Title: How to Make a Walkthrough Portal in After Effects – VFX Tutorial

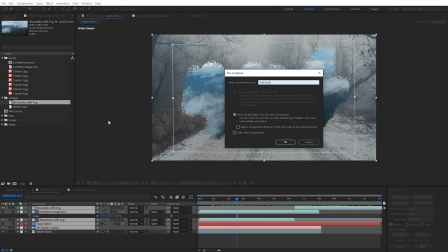(8:14)
And we'll just call this pre-comp. And make sure it's on move all attributes into a new composition, click OK.
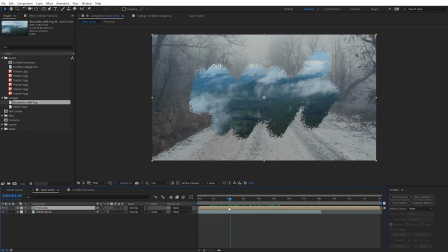(8:21)
Now we can still track through here. Everything still should look the same, again, because that camera is inside of that pre-composition, so it's gonna track with everything correctly. Now what we need to do is actually duplicate this two more times, so we need three copies of the pre-comp. So I'm gonna hold Control D and hit that twice, Command D if you're on a Mac. Now you can see I've got three different copies.
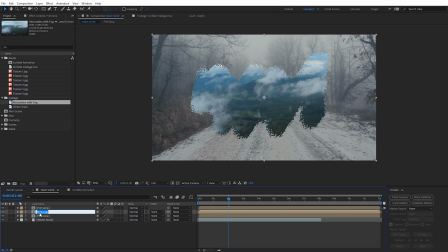(8:40)
And on this middle copy, I'm just gonna hit enter and I'm gonna name that light rays. And on the top copy, I'm gonna hit enter and I'm gonna name that matte. Because there's a couple things we need to do here for this to look correct. So first off, let's go ahead and solo the light rays composition here.
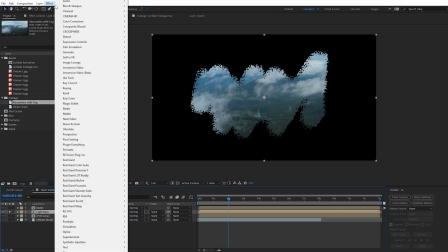(8:56)
And with that comp selected, we're gonna come up here to effect and under blur, we're gonna apply CC radial fast blur.
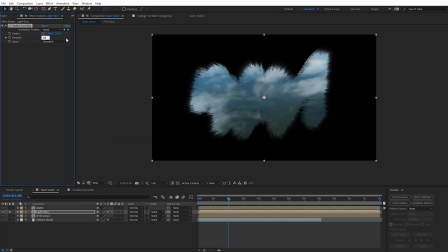(9:05)
And then on the amount of the blur, let's go ahead and crank this up to 80. And if you need to reposition the center of it, you can do that as well. You can see how it's gonna kind of affect the light rays around the edges. And this gives us a nice light ray effect and you can tweak the amount depending on your shots.
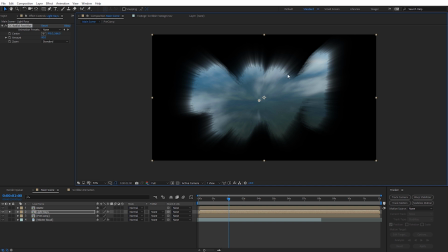(9:20)
Now, obviously the edges here, the light rays look quite nice, but the middle of our footage is very blurred out. And so we need to actually create a matte here so that our center part of our footage here is gonna be clear and we're just kind of getting that light ray effect around the edges. So now let's go ahead and unsolo that and solo this top copy, the matte copy.
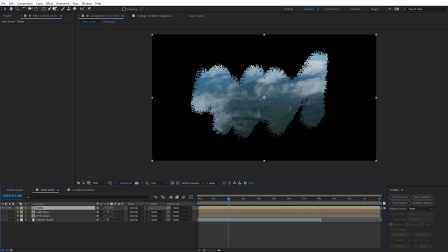(9:38)
And with that layer selected, let's come up here to effect, come down here to matte.
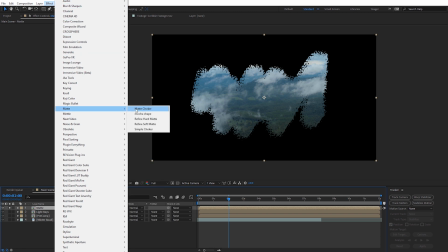(9:42)
We're gonna select matte choker.
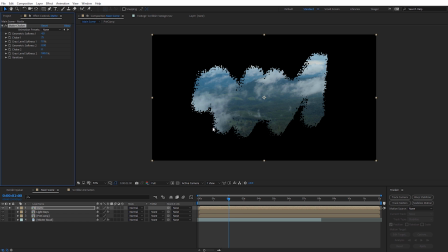(9:44)
And the idea here is we're gonna choke out the edges of this animation, and then we're gonna do an inverted matte for this on the light rays. Sounds a little technical, but it'll make a lot more sense once we kind of get this dialed in. So I'm just gonna use the same settings I did before.
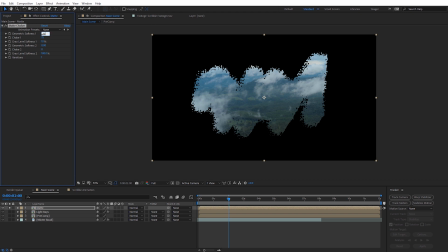(9:59)
So on this geometric softness, I'm gonna set this to be 35. And you can see how that kind of chokes in there around the edges. Now on the choke, I'm gonna set this to be 126. So that goes in even further, but we wanna kind of feather this. So on the gray level softness, I'm gonna set this to be 28%. You can see we get some of that back.
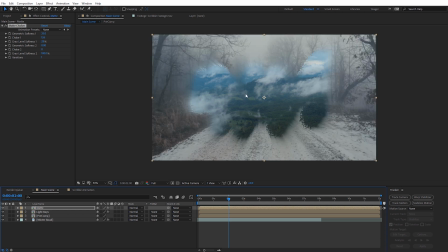(10:18)
So if we go ahead and unsolo this now, you're gonna see the center of our footage is clear and we kind of have these light rays around the edges.
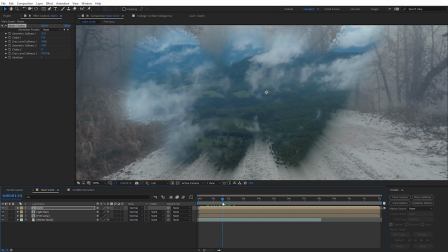(10:25)
But some of the light rays are gonna be getting blocked here by this footage and there's just gonna be some issues with just leaving it as is.
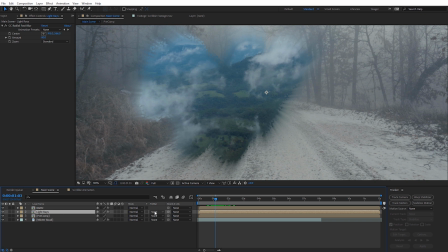(10:31)
So what we need to do is on the light rays, go ahead and select that. And for track matte, we need to select alpha inverted matte. And when we do that, if we actually solo it, you should get this kind of outline shape.
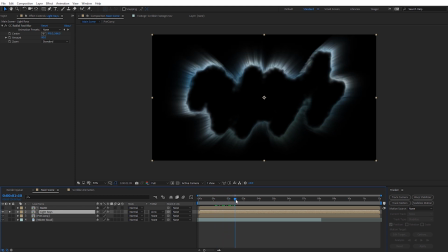(10:44)
So you can see how we're just getting the light rays. And it's not gonna be affecting the center footage, it's on the bottom down here.
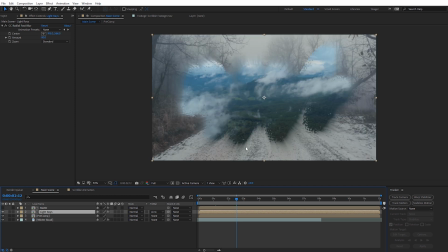(10:50)
So now you can see the result we're getting with that.
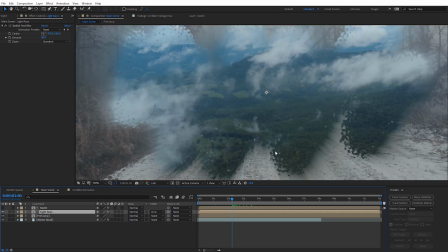(10:54)
However, the light rays still don't really look organic right now because we're kind of getting these other colors, like these greens here, that light really wouldn't work that way with those.
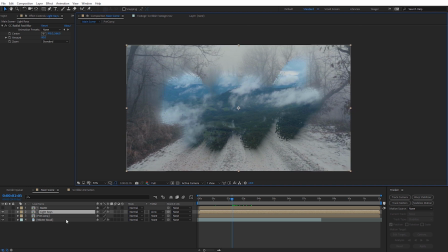(11:01)
So the simple fix for this is just on that light rays composition, go ahead and set this to a screen blending mode. And you can see it's really gonna accent the brighter parts of that, and it's not gonna affect the darker parts of the footage. Now, as is, it's kind of a little bit extreme. So I'm gonna hit T on the keyboard on the light rays composition, and we can lower the opacity on this.
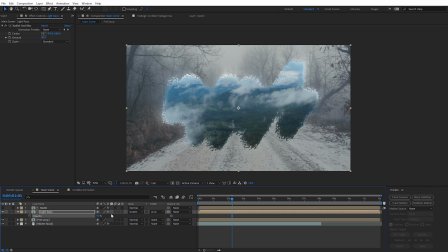(11:20)
I usually set this probably somewhere around 30 to 50%. Again, because it can be kind of overpowering if it's all the way up at 100%. We get some nice kind of subtle light rays here.
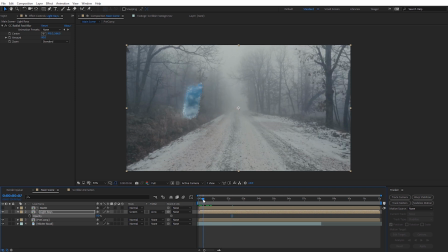(11:28)
And if I go ahead and back to the beginning, you see how this kind of scribbles on. And those light rays look quite nice, just giving a little extra subtle effect.
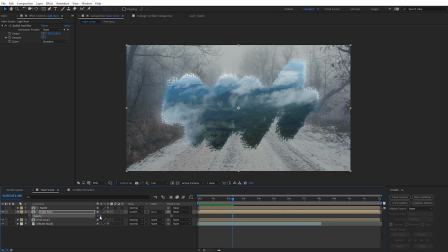(11:38)
Depending on what footage you're using this on will definitely depend on what opacity you're gonna go with, because depending on how bright and dark your scenes are.
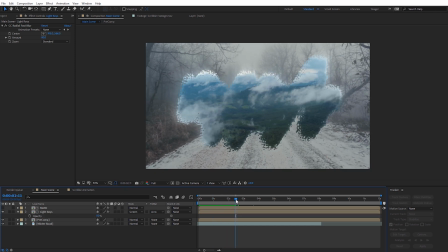(11:45)
Finally, I wanna smooth out a few things on our animation. So let's go ahead and jump inside of our pre-comp here.
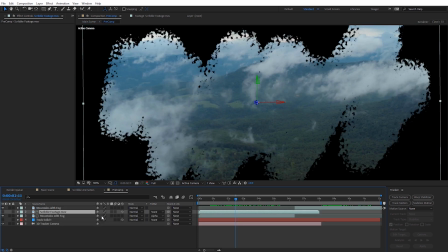(11:50)
And I actually forgot to do this earlier. We have the scribble footage, which is a 3D layer. Go ahead and turn on motion blur for that layer.
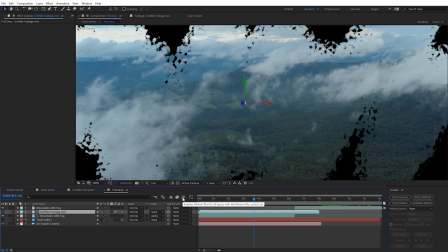(11:57)
And if we go ahead and when we get close to the camera here, if I go ahead and turn on motion blur for the composition, you can see it makes a slight difference there. And that will definitely help to smooth things out. Conversely, let's jump back over to the main composition.
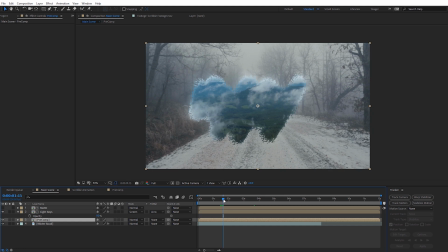(12:09)
We can also apply some pixel motion blur to smooth out how this gets painted on. This is totally optional, but I really like the look that this gives the scribble animation.
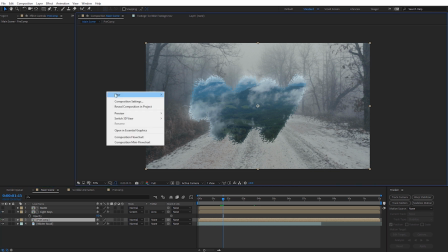(12:19)
So I'm gonna right click here and do a new adjustment layer.